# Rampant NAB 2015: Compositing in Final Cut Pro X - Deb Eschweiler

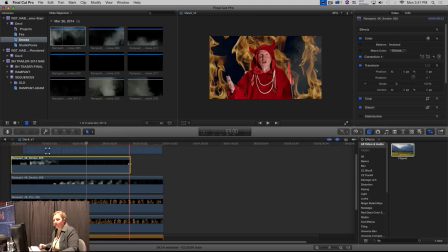507s
And then I am going to trim off the ends a little bit because.
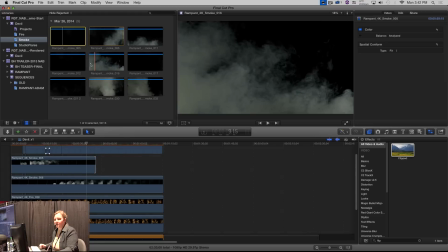513s
And then next to that, I have this 16 that looks kind of nice, kind of comes from the other side.
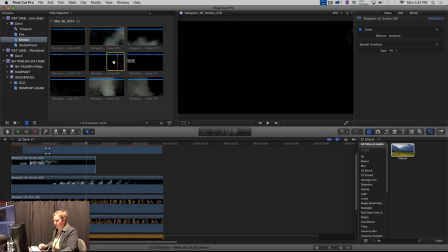521s
So we're, do it that way.
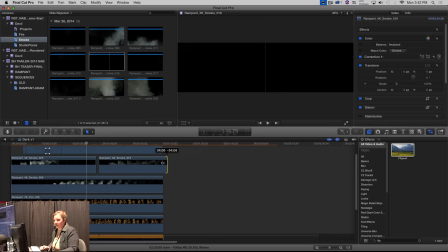526s
And kind of the same thing. But now in the middle here,
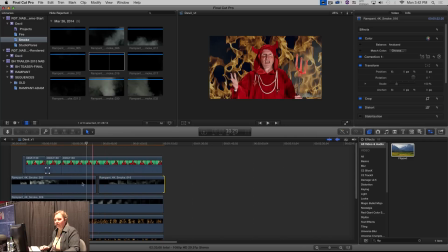532s
we're going to have a same issue where we're going to have a little bit of a hole. So I'm going to get a little bridging hunk.
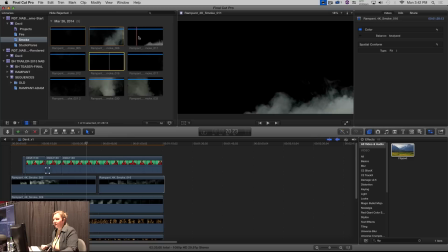538s
And that, what I liked for that was this one that kind of stayed low and went across the middle.
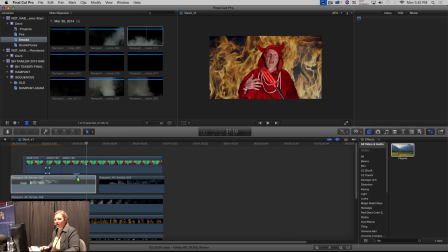545s
Just trying to keep it organic, so it's not quite so. Now here is one of the things about trackless editing that can really be a little bit frustrating. And I'm going to show you a real quick way to handle this, how my chroma key is now not all together.
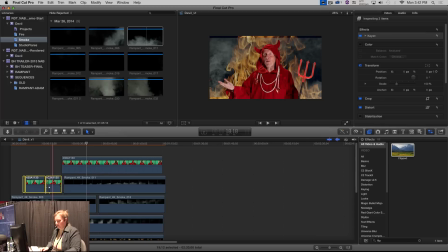565s
So I'm just going to select all four pieces. I'm going to select all four pieces.
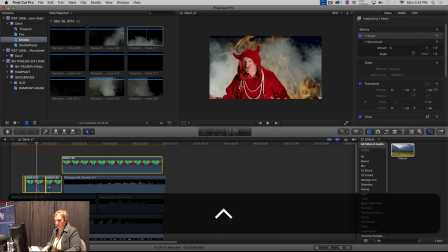572s
And I'm going to, for this specific case, there we go. I am going to create a storyline.
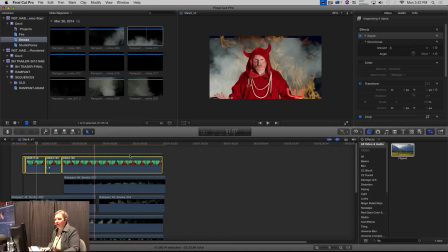580s
So it's going to take all those four pieces and put them together in this wrapper so they always stay together. So they just, it's one unit. And we'll put him back where he belongs. And of course, on all three of our smokes, we have this same problem of going back, I have my spatial conform.
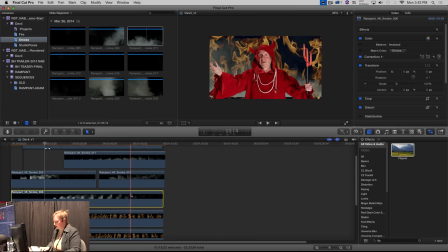599s
So I'm going to take this and I'm going to copy it.
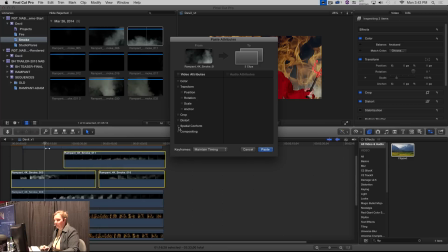603s
And I am going to paste attributes, one of my favorite features on on all the editing platforms.
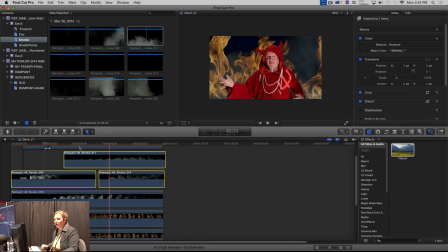611s
We're going to spatial conform and compositing. Boom, they're all, now they all are set to fill and 25%. And my smoke now is, it's full and it's back there, but it doesn't smack us in the face. So we're kind of like that.
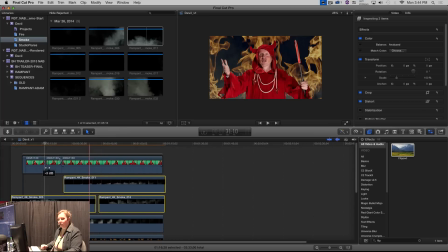632s
So we have a couple more things we just want to finish up with.
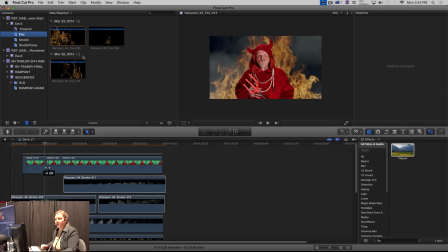638s
I am going to take this piece of fire here, the kind of a little bit of a,
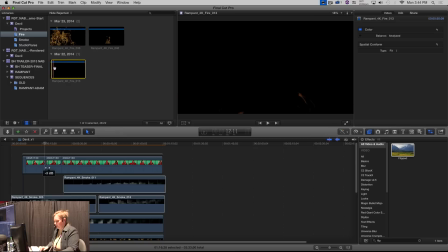646s
it's not quite as full fire. I'm going to take the whole piece and I'm going to put it in front of him.
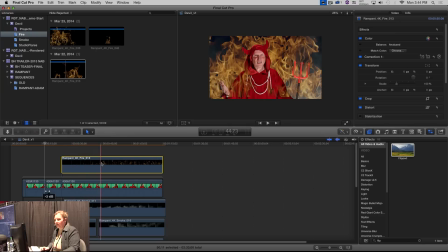657s
Line it up at the end here. So we get a little bit of fire in front. So he's like really buried there in fire. And of course, same problem, set this to fill. And I am going to dial back about halfway through. It gets kind of full over his face.
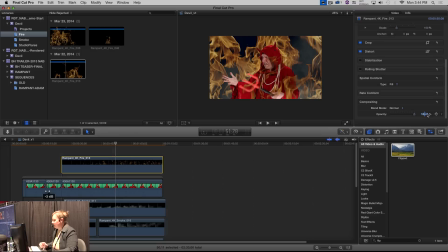674s
So I am going to dial back the opacity here to 75%. And it doesn't quite obscure him quite as much as it might have otherwise.
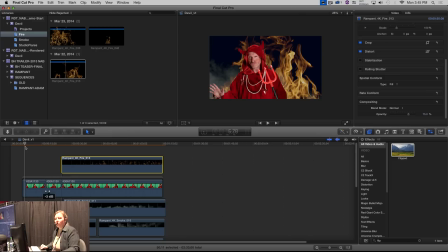687s
So we have two more little effects we want to do here.
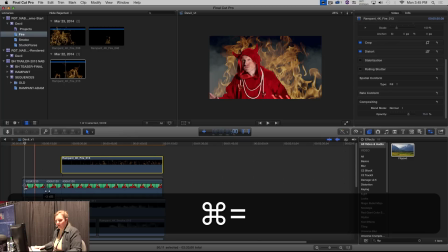693s
And I'm going to zoom in. I'm going to zoom in.
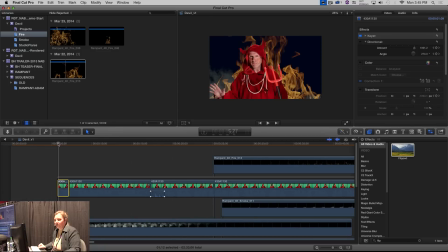699s
This first effect is just, how is he getting in? How is he coming up from the bowels of hell to meet us? And I did kind of pre-make these since we these are not technically rampant things.
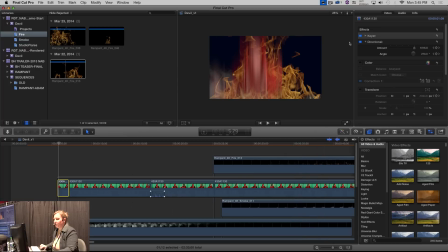714s
But I took just a directional blur, plain directional blur, which is in the blur category here. And the first keyframe, I cranked it really high up, so he's incredibly blurry. And then I made the this clip as long as I wanted it to be.
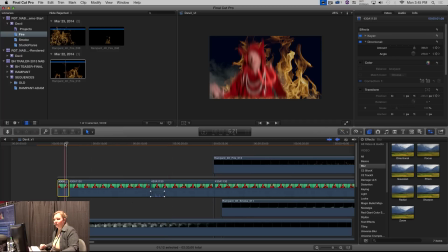734s
So then the last keyframe ends up being, let's zoom in. The last keyframe, the directional is completely off. And then, of course, we want him to rise up, so transform control.
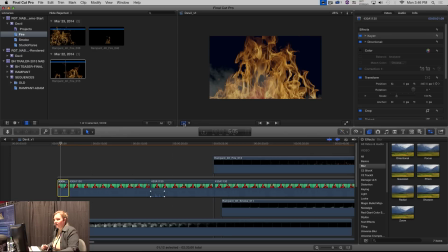747s
Same thing with the keyframes. Down here, he is, let me turn on the, zoom out a little bit.